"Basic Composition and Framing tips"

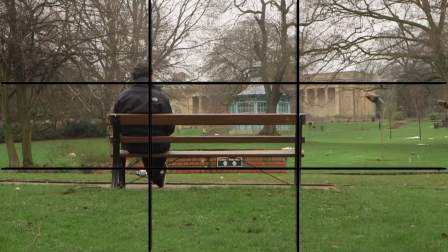The rule of thirds. You should try and use the rule of thirds as a guide for framing your shot.
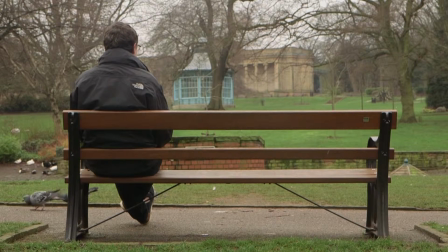Imagine your picture is divided up into thirds by two horizontal and two vertical lines.
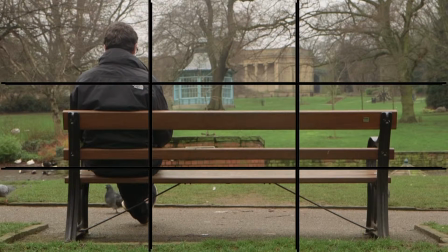Placing your subject either on the lines or on the intersections is much more pleasing to the eye.
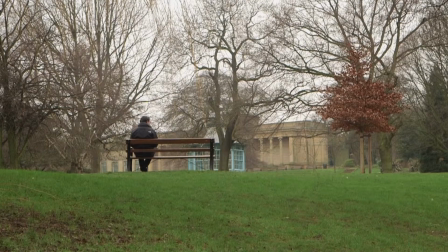You can also apply the rule of thirds to the horizon or to other elements within your composition.
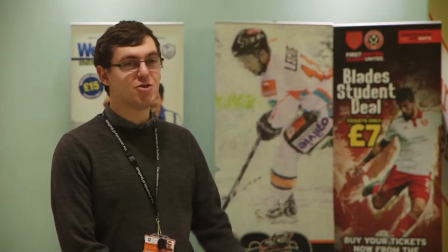When filming your project, be sure to film the same subject in a variety of shot sizes.
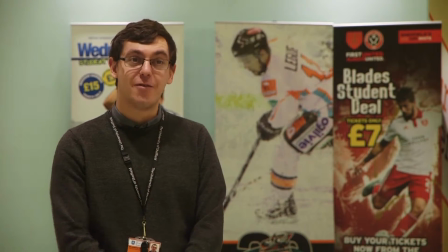Try filming a wide shot, medium shot, and close-up at the very least to give yourself options when editing.
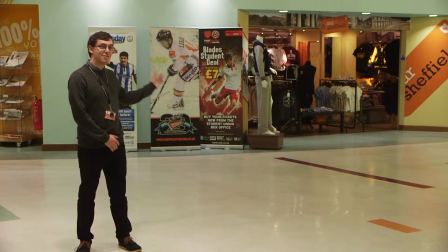Be wary of continuity. Can you spot the continuity error in this short clip? In case you missed it, the subject was wearing glasses in one shot, but not in the other.
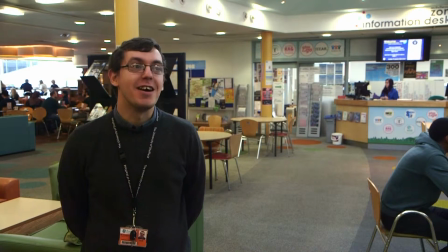Make sure you watch out for mergers in your composition. For example, the yellow pole in this shot appears to be coming out of the subject's head.
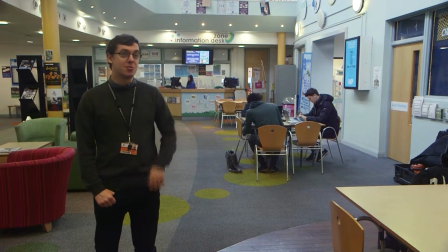If the background appears busy, then consider simplifying the background by zooming in and allowing the subject to fill more of the frame.
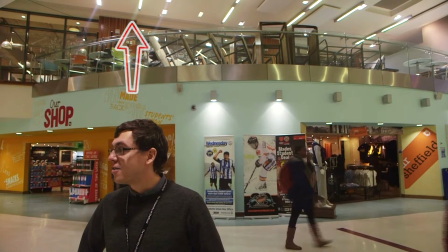Make sure you don't leave too much headspace above your subject. Make sure your subject isn't looking out of shot like this.
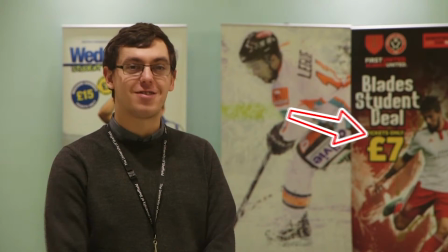You should leave space in front of the subject. This is referred to as lead space.
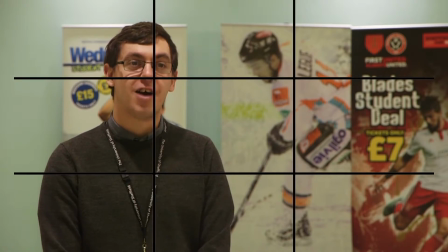Use the rule of thirds to position your subject.
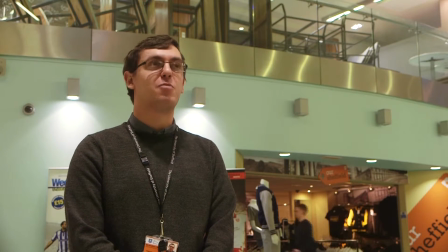Filming your subject from a low angle will make your subject appear domineering and make them loom over the shot.
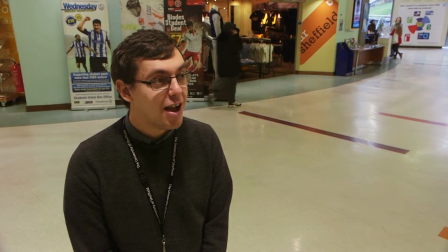Filming from a high angle will make your subject appear smaller and more vulnerable.
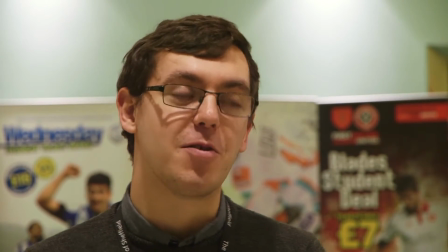Filming your subject at eye level creates more empathy with your subject and creates a more balanced composition.
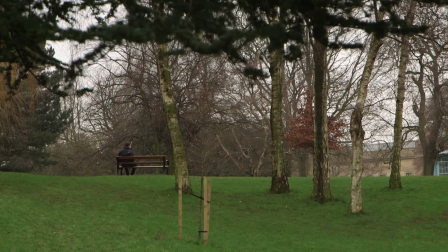You can frame the subject using natural objects, such as trees. In this shot, the foliage overhead frames the top of the shot, as well as adding depth to the composition.
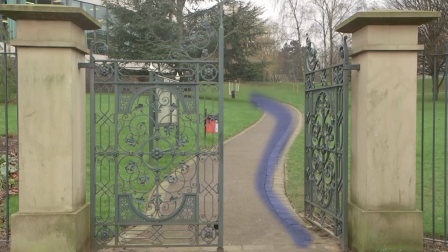Leading lines can help draw the viewer's eyes through the image. One of the most graceful leading lines used in composition is called the S-curve.